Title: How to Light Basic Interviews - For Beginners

For lighting, we're doing something that we are leaning heavily on in our last few videos and our last few productions that we've been doing
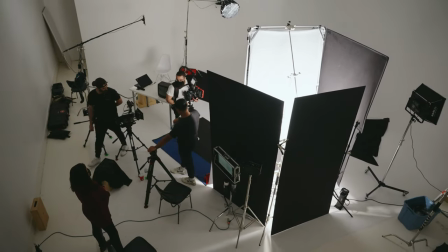(3:50)
and it's the classic book light but this was an interesting book light in terms of where we had to flag off the spill and everything so we had access
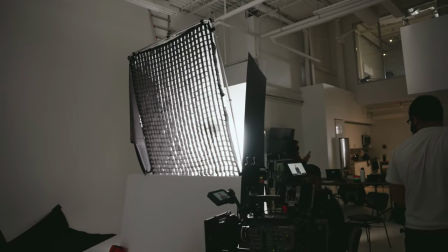(3:58)
to a bunch of bounce boards and then we just ended up building a giant box that would bounce all that light through the six by five
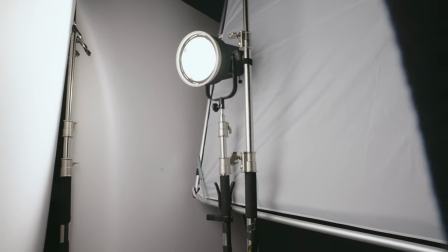(4:05)
fast frame one thing that nick noticed and pointed out on set is that there was a lot of spill going onto the bottom and that was from the bounce from the floor as well as all the spill coming from the actual bottom of the fast frame so what we did is we just
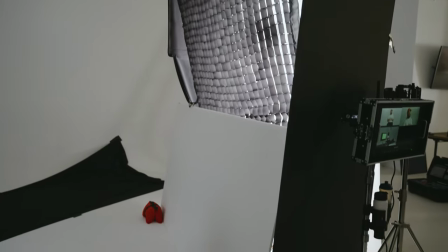(4:19)
leaned up another bounce card with a black side and that was acting as a cutter and then it just cut all that light coming in so now
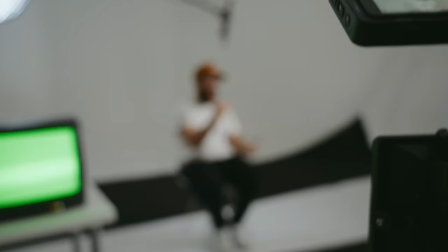(4:25)
it's just coming from basically my knee up and it is much more pleasing we
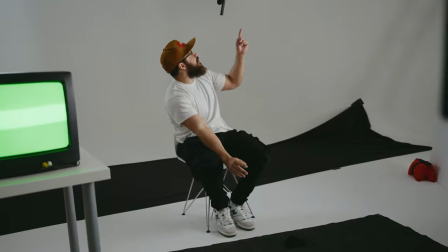(4:30)
actually originally had a bunch of titans stuck to the lighting
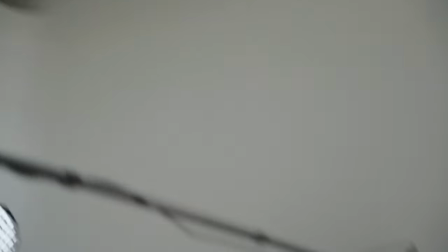(4:34)
fixtures up there and our original intention was to have a some color play into this and we just realized that it didn't look that good because it's a psych wall and the psych wall allows you just to shoot into basically nothingness and what that did is it just made the image super flat and not interesting so to solve that we kind of made our own floor and simply that was done with a piece of black cloth that we got from
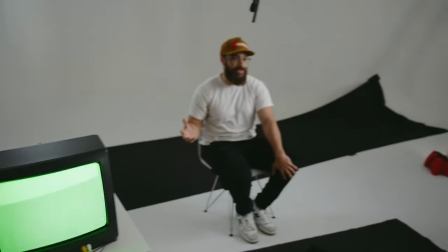(5:00)
amazon the dimensions on this are really weird it's like a 20 foot by 10 foot cloth and what we just did is fold it up and then we made a straight line on the back which you see behind me and then lined that up and then taped it on the floor and told
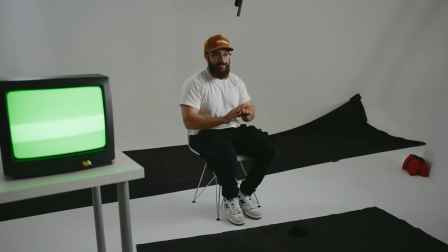(5:13)
basically no one to step on it during the set so it looked clean and then we just had to pat it down in between just because it got ruffled up. This isn't too complicated we only have two legs again the book light and the hair like that I didn't mention before but it's just a 60B with
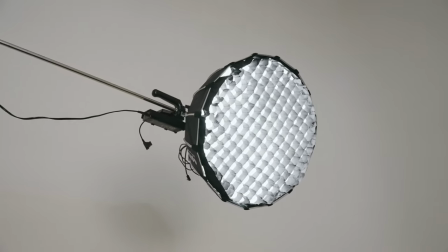(5:27)
a mini dome on it and a set at a low percentage and it's just kicking me out here and give me a little separation between the background. Not super complicated. We don't have any ambient other than the light spilling in from the outdoors.
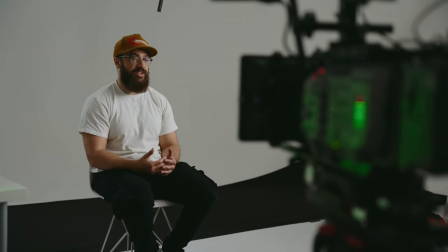(5:40)
But usually in a lot of these shoots, we have some sort of ambient lighting. That's usually a panel light pointing up at the ceiling or bouncing off a wall. But due to the fact that we're in a psych wall studio, and that's when our studio has basically the floor connected to the walls in a smooth manner, and also that the studio is entirely white,
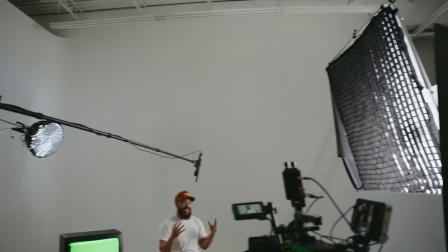(6:00)
we just have a giant bounce that's all around us.
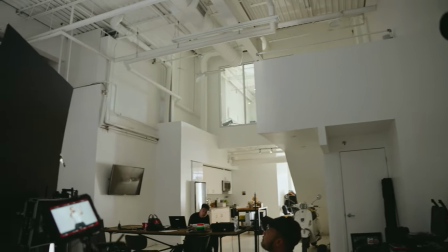(6:03)
So the light that's actually coming from the book light is spilling out and it's bouncing off these walls and it's giving us ambient tone. If all these walls behind us were black, they would act as negative fills and then it would just absorb all that light and we wouldn't have that gradient that we have across the wall.
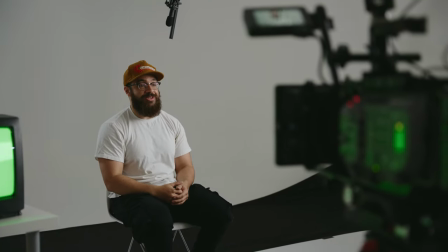(6:18)
So that's why we are only using two lights. Thanks for joining us on set.
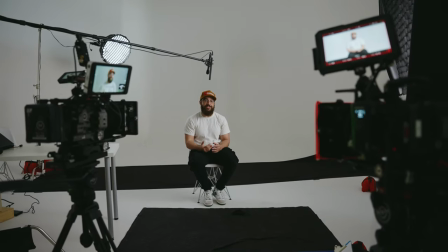(6:22)
If you guys have any questions related to this setup or wanna see any future content where we actually do on-set breakdowns, let us know in the comments below. Thanks for watching and subscribe for more. So the what? Say the W word. What's the W word you say at the end of every shoot? Wectangle. Wap. It's a wap.